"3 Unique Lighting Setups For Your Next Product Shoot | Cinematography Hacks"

Hey, what is up cinema masters? Hope you guys are all doing well today. We're going to be looking at three unique lighting setups that you can use on your next product shoot.
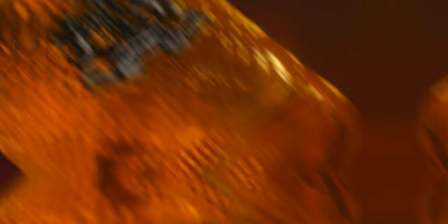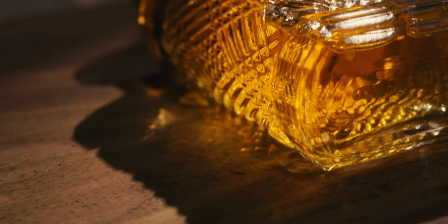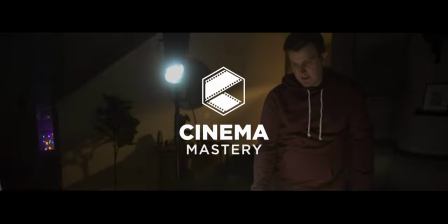So when it comes to shooting commercials, if you want your commercial to be really impactful and emotional, you usually want to focus the commercial on the customer, on their lifestyle, on the demographic that your client is trying to target. And so most of the time, that's the emphasis that you're going to put on the video. However, what's a good commercial without a good product shot or a good hero shot of the product? And this is especially true if you're working on any kind of commercial for a physical product.
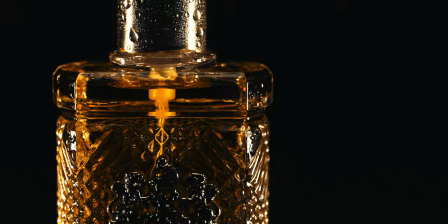You usually want a hero shot or something that can go maybe throughout the video or at least at the end of the video with the logo on it.
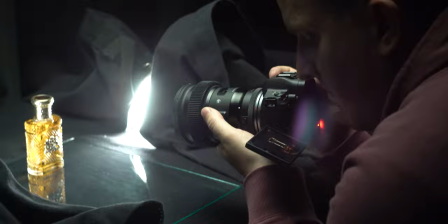So I'm going to show you a few different lighting setups that you can use on your next product shoot. So in this video, we're working with a glass perfume bottle, which is really cool.
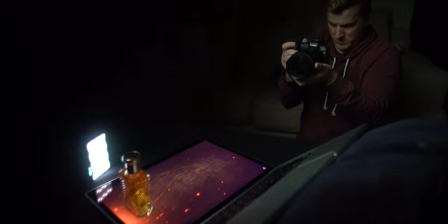It's going to allow us to get some really nice reflections of the light on the glass and on the angles. of the bottle.
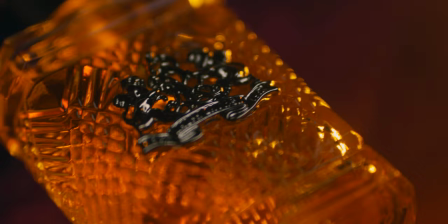So let's go ahead and jump into it and show you how we do them. So starting with setup number one, the computer screenshot.
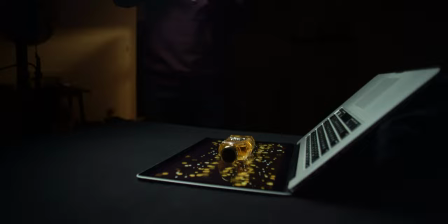So what we did on this lighting setup is the first thing we did is we covered the table with a black fabric. We want to make sure that we're not getting any unwanted reflections from the table so that the background is dark and everything is covered.
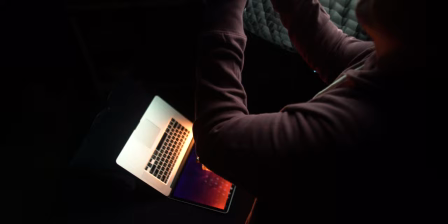And then I took my laptop and I flipped it up onto its screen.
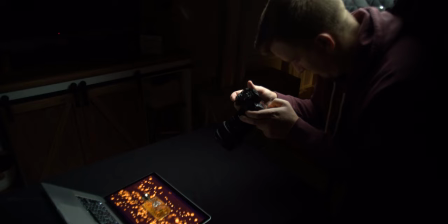So the screen was laying flat onto the table and then went to YouTube and started looking up some abstract video backgrounds.
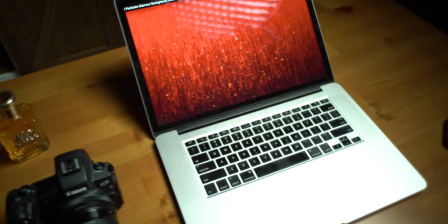We're basically looking for something that we could use as a background underneath the perfume bottle so that we can kind of have some cool abstract effects happening around it and have some of that light shining through the bottle. If you're doing this and you're going out and looking for them, you want to make sure that the effects that you're finding aren't cheesy. We tried it out with quite a few different ones. Make sure you go through and find the ones that match and match the color of the background to the color of the product that you're shooting so that it's either a similar color to what you're shooting or maybe a complementary color to make it look really nice together. Now, even though we're using the computer screen to do a lot of the work here and to create a lot of the effect, you still need lights in order to light up the scene.
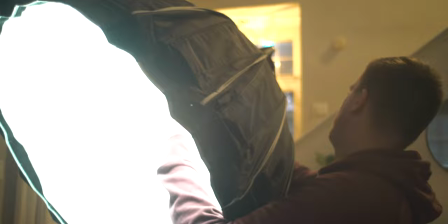And so the main key light we used in this shot was the aperture 120D with a light dome on it.
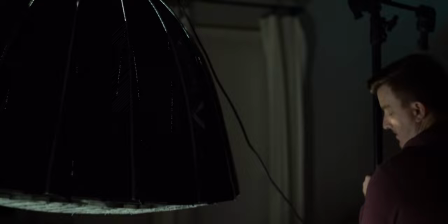The light dome makes the aperture 120D really big, which gives us a really nice soft light source, which is what we want in this situation. We don't want any hard light coming through the perfume bottle, and we don't want anything reflecting off of the computer or the screen. So when you're setting up your lights around the perfume bottle, you want to make sure that you're getting just nice lines of light. You don't want to put the light just directly over top of it so it's just lighting up the entire thing.
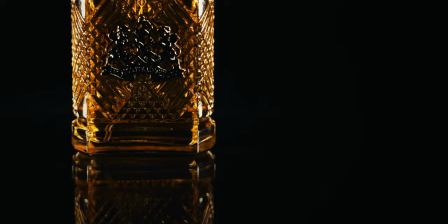You still want to make sure there's a lot of good contrast in there, but that you're just getting the edges of the angles of the bottle kind of lit up and getting these little lines
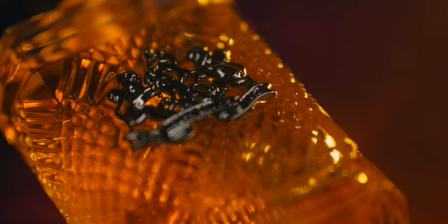in there that are going to make it look really cool and really kind of luxurious in a way.
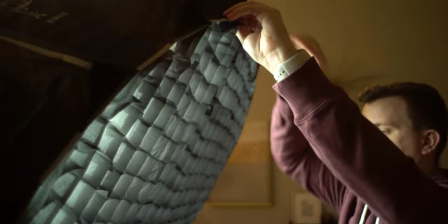Now, the last thing we're doing with the Aputure 120D is we put a grid on it. It Velcros right to the light dome. And what that's doing is helping control the spill of the light.
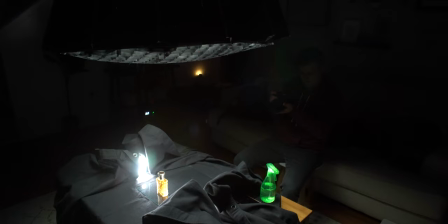So we're helping kind of focus the light forward just directly onto our product and making sure that that light doesn't spill onto the background, which would cause all sorts of unwanted effects.
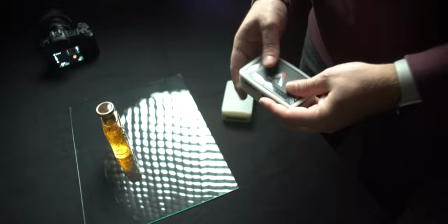Now, our other light in this scene was the Aputure MC, which we're putting on the opposite side of the bottle basically what this is doing is just adding more
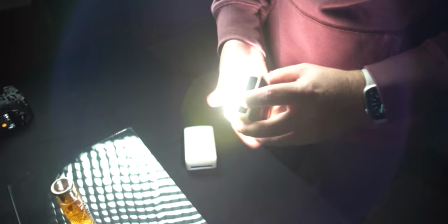reflections to the bottle when it comes to shooting glass or bottles like this as a general rule of thumb more reflections are better obviously you don't want to go overboard with it and you don't want to over light it you still want that nice contrast but adding more lights in multiple areas
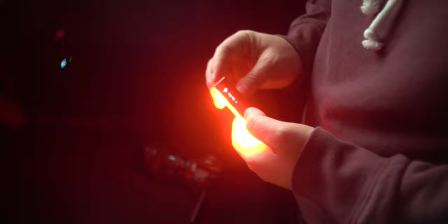around the bottle will just give you lots of different effects all over it the other cool thing about the Aperture MC is that it has
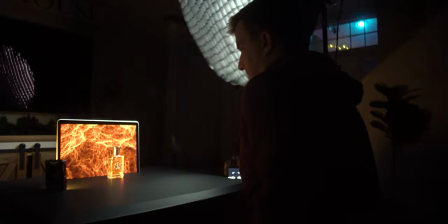lighting effects built into it. So we found a few video backgrounds that looked really cool with like fire effects on them or other effects that kind of maybe looked like fire.
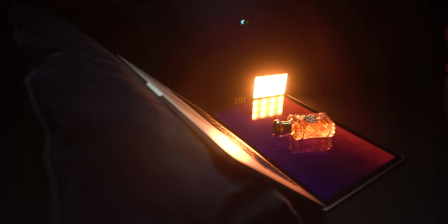And so what I did is I took the Aperture MC and I set it to the fire mode and turned it down.
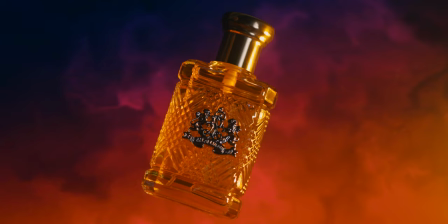So it's a pretty subtle effect, but it kind of creates this kind of fire light looking effect on the bottle, helping kind of light up the bottle and make it glow like a fire. So after we did the setup with the bottle laying on top of the computer screen, we decided to try another setup where we brought the computer screen so it was vertical and just facing straight up.
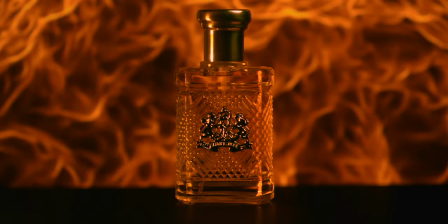And then I took a rubber floor mat that I had and put it over top of the keyboard on the laptop and put the perfume bottle on top of that. What that's doing is just basically making the video a background where the bottle is just standing in front of it, which was another really interesting way of doing this.
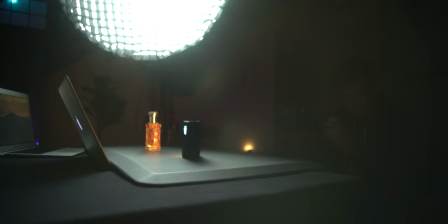For this setup, we did a similar thing with the aperture lights.
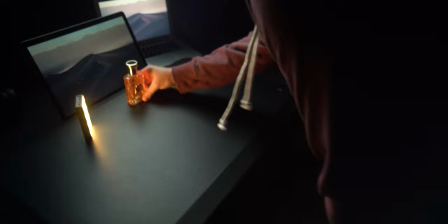We put the 120D with the light dome over on one side to give us some of those big reflections and then an MC on the other side to just give us some more reflections in the bottle. Also experimenting with some of the lighting effects in order to really push the vibe of this shot. Now on to the second setup of the day, the black background shot.
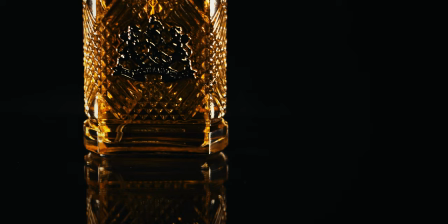So in this shot, we were going for a completely black background and then using reflections on the bottle to make it stand out from that background.
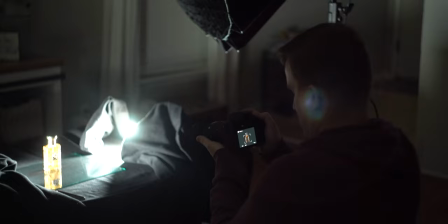So in order to create this effect, the first most important thing is that you have a good bit of distance from the background.
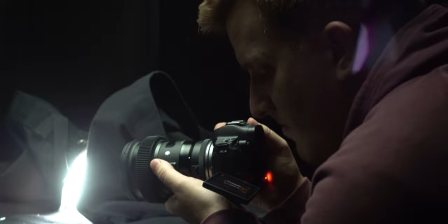So you don't want to be up against a wall or some other furniture. You want to make sure there's some distance there. Now we were working in kind of a small room, so we didn't have a lot of space. We were, you know, pushed back maybe three or four feet.
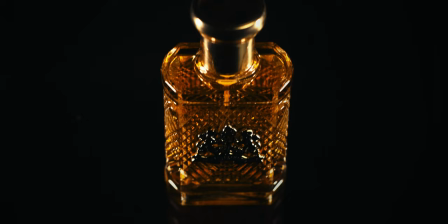But even that, if you know how to control your lights really well, can be enough. Basically, as a general rule of thumb, the further you can get away from the background,
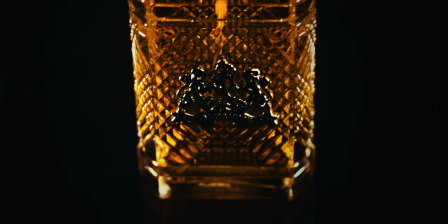the better. and that's just going to help it so that you're not lighting up the background so that you can get that really nice deep dark black background. Now we already had the black fabric on the table so we're all set as far as that goes.
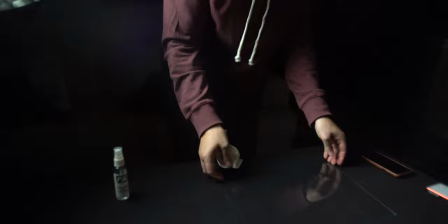What I did is I took a piece of glass out of a picture frame that I had laying around the house and laid that on top of the black fabric.
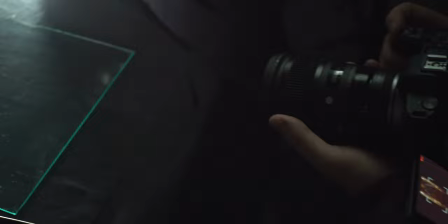That's what's going to give us the reflection effect of the bottle in the glass and then the black underneath it will make it so that it just looks like a continuous black background.
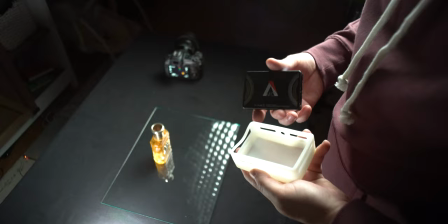Now to create the reflections on the bottle to help it stand out from the background. I used two Aperture MCs, one on each side of the bottle.
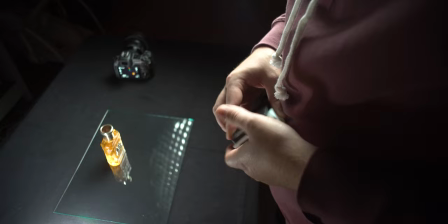Now the Aperture MCs also come with a little diffusion cover that you can put on them. So I put those on to kind of help diffuse the light just a little bit.
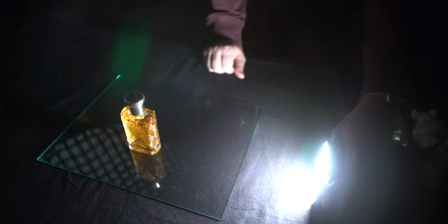The problem with using lights like the MCs is that you end up getting a lot of spill on the background because there's no way to control them.
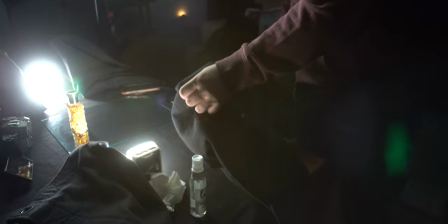And then you also get a lot of lens flares in the camera. So what I did is I grabbed the fabric on the table,
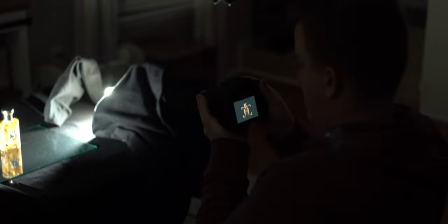pulled up some of the corners up on top of the table to kind of help block out the light from hitting the camera lens and from hitting the background so that we could still maintain that solid black background.
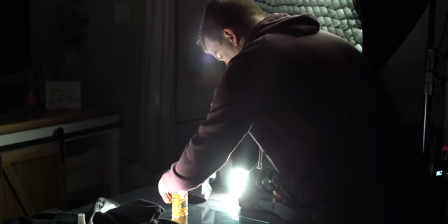Now, I also brought in the aperture 120d with the light dome and the grid into this shot in order to kind of fill in the scene a little bit more. For this shot, I put the 120d somewhat above the bottle, kind of at about a three quarter angle to just help light it up a little bit more. And then of course, had the grid on it to make sure that we were blocking out the light from hitting the background again, so that we could keep that black background.
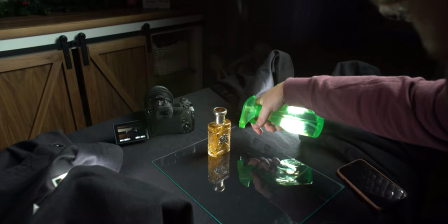And the last thing, just to add interest to this shot, I took a spray bottle full of water and just sprayed down the perfume bottle just to add some little elements of light reflection.
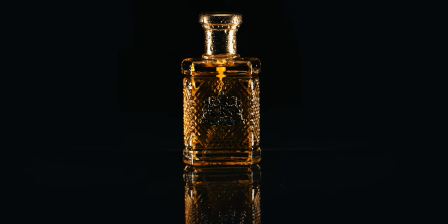Those little spots of water on the bottle just kind of created a really interesting effect. Now you'll notice looking at this shot that it isn't perfectly clean. There is a little bit of light leaking in on the sides and hitting some of the fabric on the table.